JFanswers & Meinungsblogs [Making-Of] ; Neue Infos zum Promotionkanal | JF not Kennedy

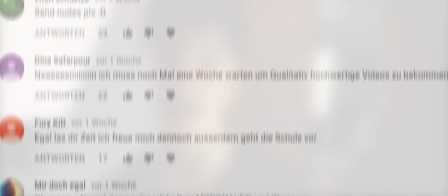745s
Da ich bei GF Arns immer eure Kommentare nehme, habe ich eigentlich relativ wenig zu tun, was das Script angeht. Ideen für Sketche kommen halt auch einfach immer wieder, wie bereits gesagt, meistens beim Kacken. Denn nur durch äußere Eindrücke kann man eben Inspiration sammeln. Das heißt, es wird einfach nicht funktionieren, wenn ihr euch an euren PC setzt, euren Bildschirm anstarrt und versucht zu grübeln, was ihr denn jetzt genau in diesem Video macht. Rauszugehen und wie gesagt, Kontakte zu suchen, das kann tatsächlich bei Meinungsblocks wirklich Gift sein. Meinungsblocks ist es nämlich einfach nur gut, sich vor den Bildschirm zu setzen. Ablenkung ist also dort das Letzte, was ihr brauchen könnt. Aber bei kreativen Videos könnt ihr gar nicht genug davon bekommen. Dennoch gehe ich jetzt, wie gesagt, viel mehr auf die Produktion ein.
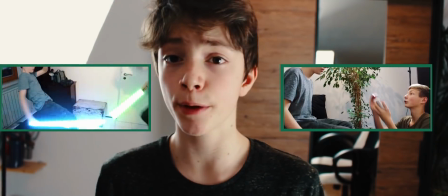783s
Nehmen wir mal einfach die Lichtschwert- und die Autogrammszene aus dem letzten Video. Der habe ich mit einem guten Kumpel, Dennis, noch in 2017 gedreht.
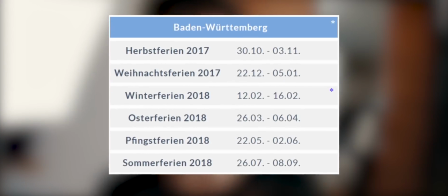791s
Und das Ganze hat dann circa eine Ferienwoche gebraucht, bis ich wirklich alles, was wir dort gefilmt haben, zusammengesetzt hatte.
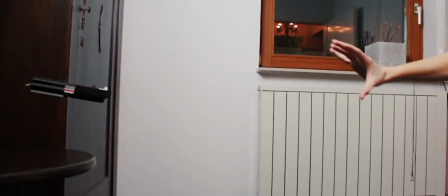796s
Das Erste, was man dort sieht, ist zum Beispiel, wie das Laserschwert, Pardon, Lichtschwert, vom Tisch wegfliegt und dann in der Luft stehen bleibt und schwebt.
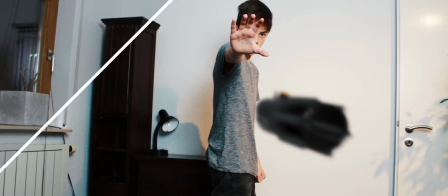804s
Das Ganze ist hier wirklich nur fake. Das heißt, ich habe lediglich eine leere Szene gefilmt und das Lichtschwert ist nichts anderes als ein 3D-Modell.
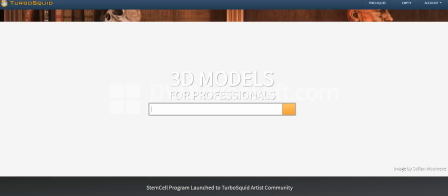811s
Dazu habe ich eine Seite für 3D-Modelle besucht, TurboSquid und habe mir natürlich einfach nur ein kostenloses 3D-Modell von einem Lichtschwertgriff runtergeladen. Ich benutze neuerdings für After Effects das Video Copilot Plugin Element 3D und dort müsst ihr das Ganze einfach nur reinziehen,
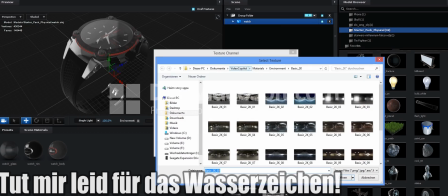826s
das Licht bzw. alles an die Umgebung anpassen, eventuell noch ein Kunstlicht setzen und fertig ist eigentlich die Lauge.
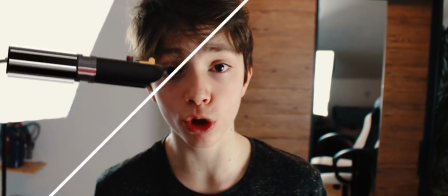832s
Dann habe ich das Ganze noch wackeln lassen und Bewegungsunschärfe draufgepackt. Was ist Bewegungsunschärfe? Wenn ich hier meinen Arm bewege, dann seht ihr, er wird hier unscharf. Das heißt, ihr seht meinen Finger nie deutlich. Man muss diese Bewegungsschärfe dann eben im Video künstlich erzeugen, sodass es so aussieht, als hätte es eine Kamera gefilmt. Das bringt mich übrigens auch schon zum nächsten. Ihr zieht dieses 3D-Modell dort rein. Also haben wir das mal hier.
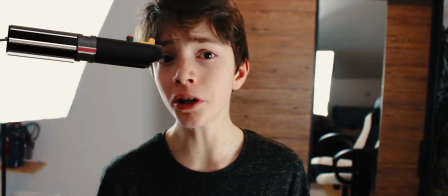852s
Und ihr seht, es ist gestochen scharf. Und würdet ihr mir jetzt glauben, dass das wirklich hier in diesem Bild drin ist?
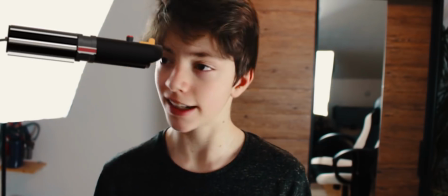858s
Ich denke nicht. Das heißt, ihr braucht einfach Unschärfe. Das klingt irgendwie erstmal paradox, weil wir eigentlich was machen, das man nicht sollte. Es ist was Scharfes und man macht es unscharf, man macht es kaputt. Aber es liegt einfach nur daran, dass wir ja nicht die Realität simulieren wollen, sondern wir wollen die Realität, wie sie eine Kamera sieht, simulieren. Das bedeutet, es muss so aussehen, als hätte es die Kamera gefilmt und es muss dann eben unscharf sein, je nachdem, wie es gerade im Fokus ist, dass es eben realistisch aussieht.
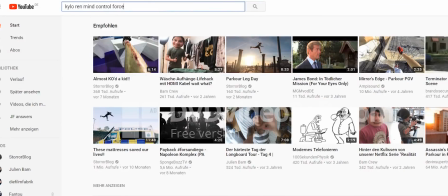885s
Zum Schluss natürlich das Lichtschwert noch wackeln lassen, passende Kylo Ren Mind Control Force Trick Sound Effects googeln und einfügen und damit für Atmosphäre sorgen.
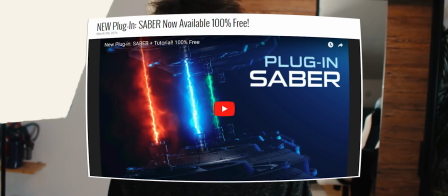894s
Der Kampf an sich wurde mit dem Saber-Plugin von VideoCopilot.net animiert, das heißt, ich nehme einfach nur diese Klinge und animiere sie Frame für Frame. Zum Vergleich, eine Sekunde eines Videos hat 30 Bilder, das heißt, ich musste 30 Mal diese Klinge verschieben für eine Sekunde Videomaterial. Ist ein bisschen ätzend, ist auf jeden Fall ein ziemlich krankes Geduldsspiel, aber mit der passenden Musik geht das.
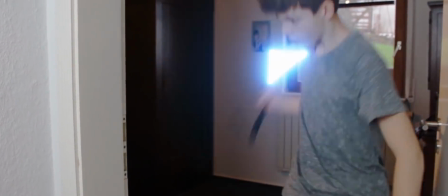917s
Als das Schwert durch den Türrahmen geschlagen wird, habe ich auch einfach wieder ganz normal das Saber-Plugin von Videocopilot.net benutzt.
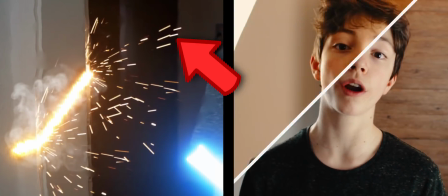924s
Dazu kam noch ein bisschen Funken-Stock-Footage, Color-Grading natürlich, damit das Ganze ein bisschen, naja, heißer wirkt.
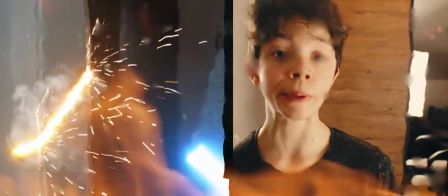931s
Und zu guter Letzt noch Heat-Distortion. Die lässt das ganze Bild so wirken, als wäre es so heiß, dass alles verzerrt wird. Das kennt man ja im Sommer, wenn irgendwie die Straße total heiß ist. Das habe ich tatsächlich ziemlich oft benutzt in dieser JF Answers. Das sorgt einfach nur für den nötigen Feinschliff, damit man wirklich diese Hitze und diese enorme Gefahr, die davon ausgeht, spüren kann.
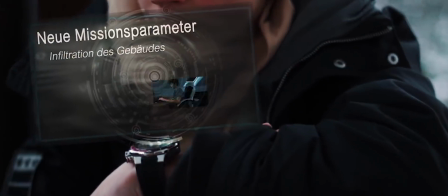950s
Für alle Effekte, bei denen zum Beispiel ein gewisses Objekt, also das Display, die Kugel oder ähnliches, an einem bestimmten Punkt haften muss, also zum Beispiel dieser Text hier an meinem Finger, dafür habe ich einfach nur das interne 2D Motion Tracking Tool von After Effects benutzt.
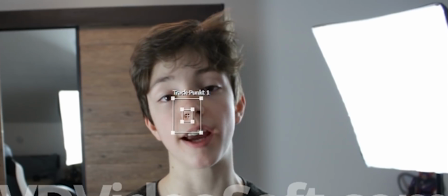964s
Das ist nichts Besonderes. After Effects analysiert einen bestimmten Punkt, folgt diesem und dann kann man einfach nur was draufkleben.
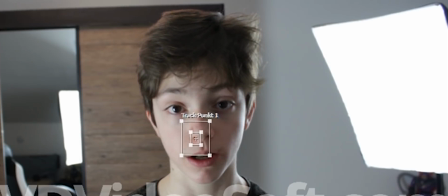971s
Das passiert also eher automatisch und ist eigentlich nichts Besonderes, aber sorgt natürlich auch nochmal für einen gewissen Flair. Der wohl schwierigste Effekt in der gesamten Szene, und das tut mir leid, ich muss jetzt ein bisschen hier unten im Skript ablesen, der schwierigste Effekt war ganz eindeutig der mit Dennis, wie er in den Gang kommt,
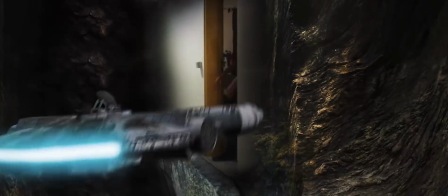986s
dann der Millennium-Falke auftaucht, das ist eine riesige Höhle und zum Schluss feuert er den Schuss ab.